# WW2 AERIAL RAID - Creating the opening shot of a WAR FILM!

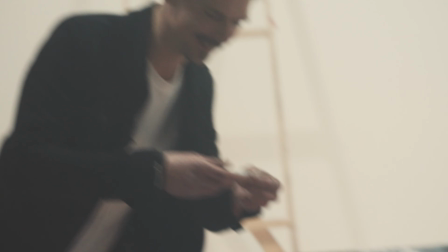977s
So we're just doing a really heavy-handed, loads of smoke pass. We've got everything that we think, I think we're pretty happy, aren't we? Yeah, in terms of like clean passes for some nice bright ones. We've got some lovely mixtures of lighting under our clouds. Now we're just going for it with the clouds, just why not?
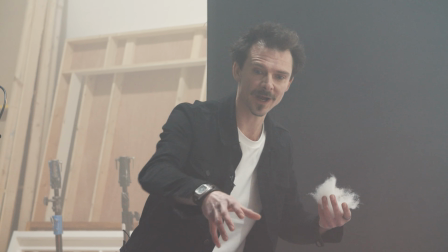996s
You can see, even in this light, with the house lights up, as we're adding more, it's spreading that light out, it's diffusing.
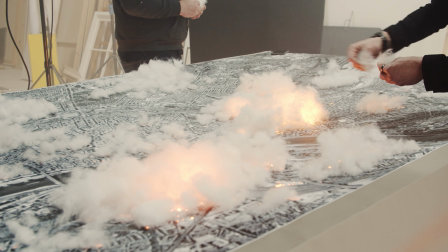1003s
All of those clouds are lighting up and lighting up and lighting up. This is gonna look so good in the dark.
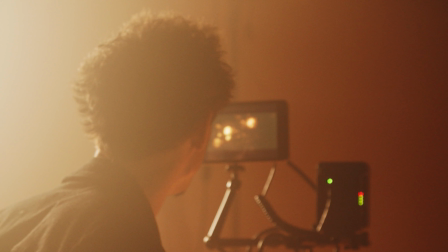1007s
This is a lot of action we're going. Yep. Yeah. Okay. Yeah.
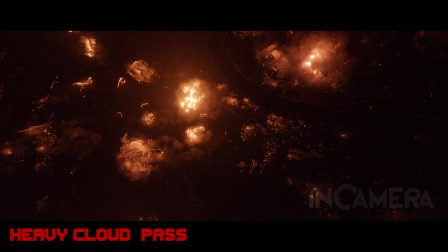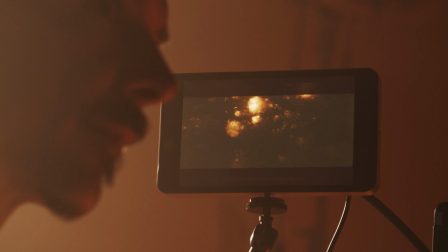1020s
In a similar way to how we had that nice decay from the flash bulbs in the cloud episode, because we're shooting this diffused,
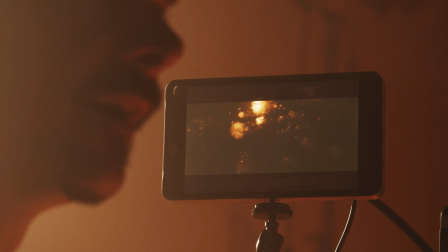1027s
heavily diffused pass separately, what we can actually do in the comp is actually fade these in harmony with some flashes we may put in to give an impression of a
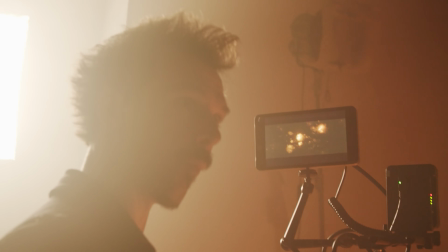1038s
large scale. Actual explosions happening. Yeah, or fires, you know, becoming at their peak.
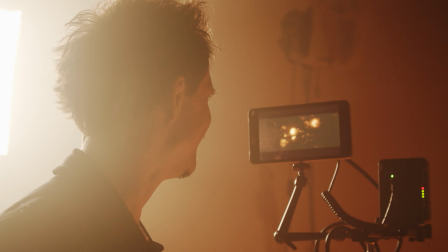1044s
Yeah. And then, and then dying down or changing. I love it.
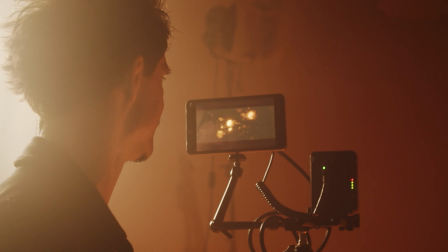1049s
This is the power of layering, right? This is the power of multiple passes. Yeah. Is you can shoot all of this stuff.
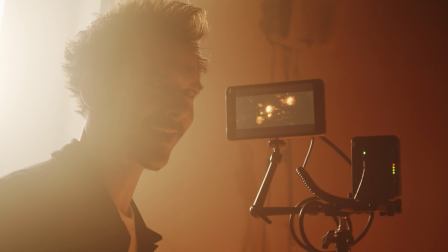1055s
Sometimes you can go heavy-handed, and then you can always bring it back. But you know, get all of it and then play around later.
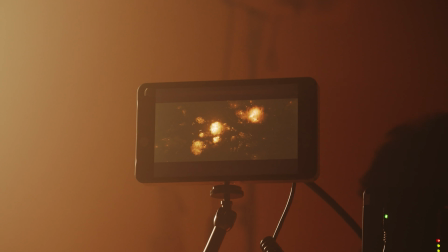1063s
Yeah, that's good. And then big. As we're capturing passes with our heavy smoke plumes, JP spots something as I'm moving lights around.
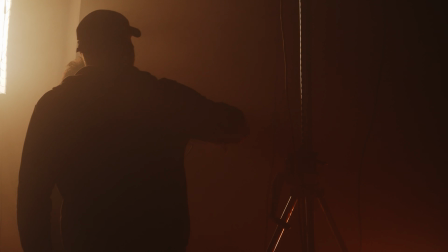1070s
When you brought the big lamp off, lamp out to adjust the gel one,
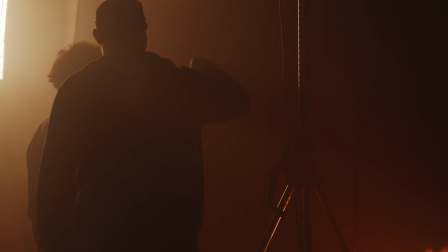1075s
and it was just firing raw into the lens, but just like giving a veiling flare.
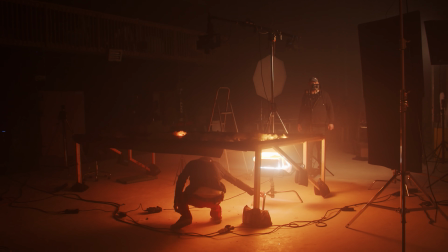1083s
I can't really explain what it does until No, okay, I just need to see this. Pull it out, pull it out, pull it out, pull it out.
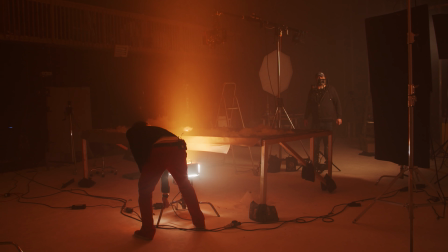1088s
Yeah, there. Okay.
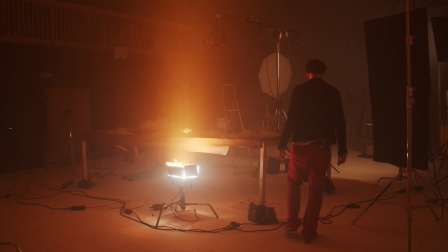1094s
Yeah. Really? I want to see this. I want to see
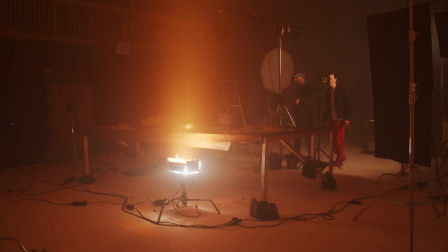1097s
this. So that will give the impression that there's a hotter fire burning bloody hell beyond the range of the camera.
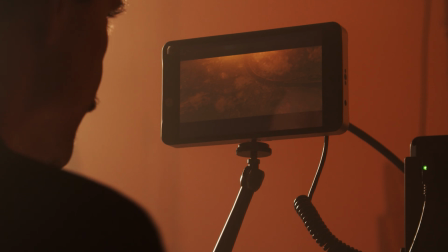1103s
Oh, that's quite mad. Gotta love those happy accidents. That looks mad. Like a veiling flare. And it's also giving us another ambient path. Wow. Wowza. Wow. So for the last pass that we're going to do, we're going to add some searchlights by using very, very small white LEDs on the arms of servo motors. And I've got a little gadget here, which is a servo recorder. And I've already programmed in some random sweep moves that the searchlights will look like they're searching the sky.
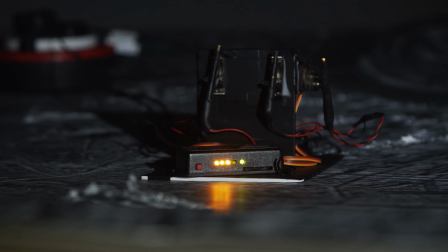1138s
And simply just mounted this on a board and then offer it up as a few different passes.
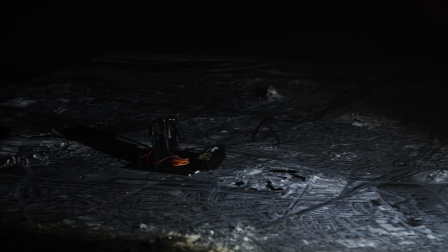1144s
And that will just give us an effect of lights coming from the ground, searching for our bombers.
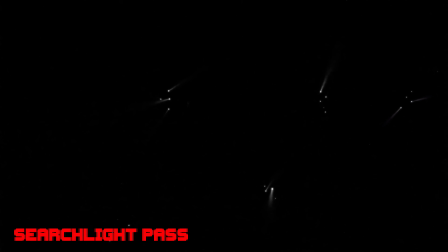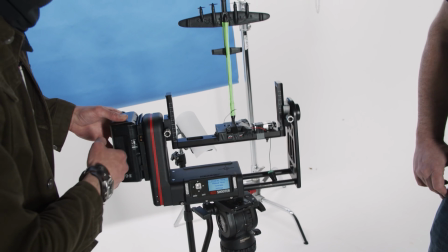1155s
Thanks, little servo guy. You were great. Join us for the next episode where we shoot our Lancaster miniature with motion control to give us multi-axis movement,
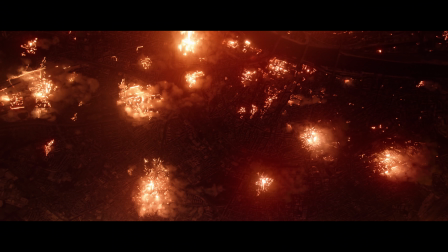1163s
and then take those passes into our edit to create a whole squadron to complete our shot.
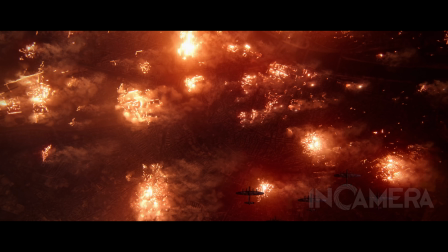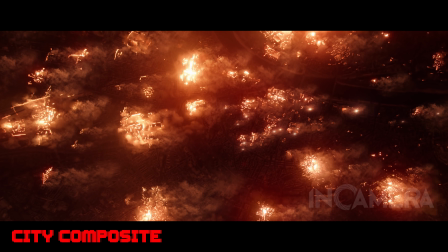Right, time for me to sign out. I hope you enjoyed this one. I certainly did. Lots of fun to be had with paper prints, paper backgrounds. I reckon we're going to be doing more of that because there really is. There's so much you can do with this, and I hope we've demonstrated actually you can really achieve some incredible effects with this kind of thing. So, I'm off. Don't forget to subscribe to the channel, like the video if you got something out of it, hit the notification bell, and leave us a comment. Let us know, are you enjoying the show? Anything you'd like us to try out? And of course, we are running a Patreon, so please do join up to that and help us out, because we like to help you out. All right, y'all. See you next time.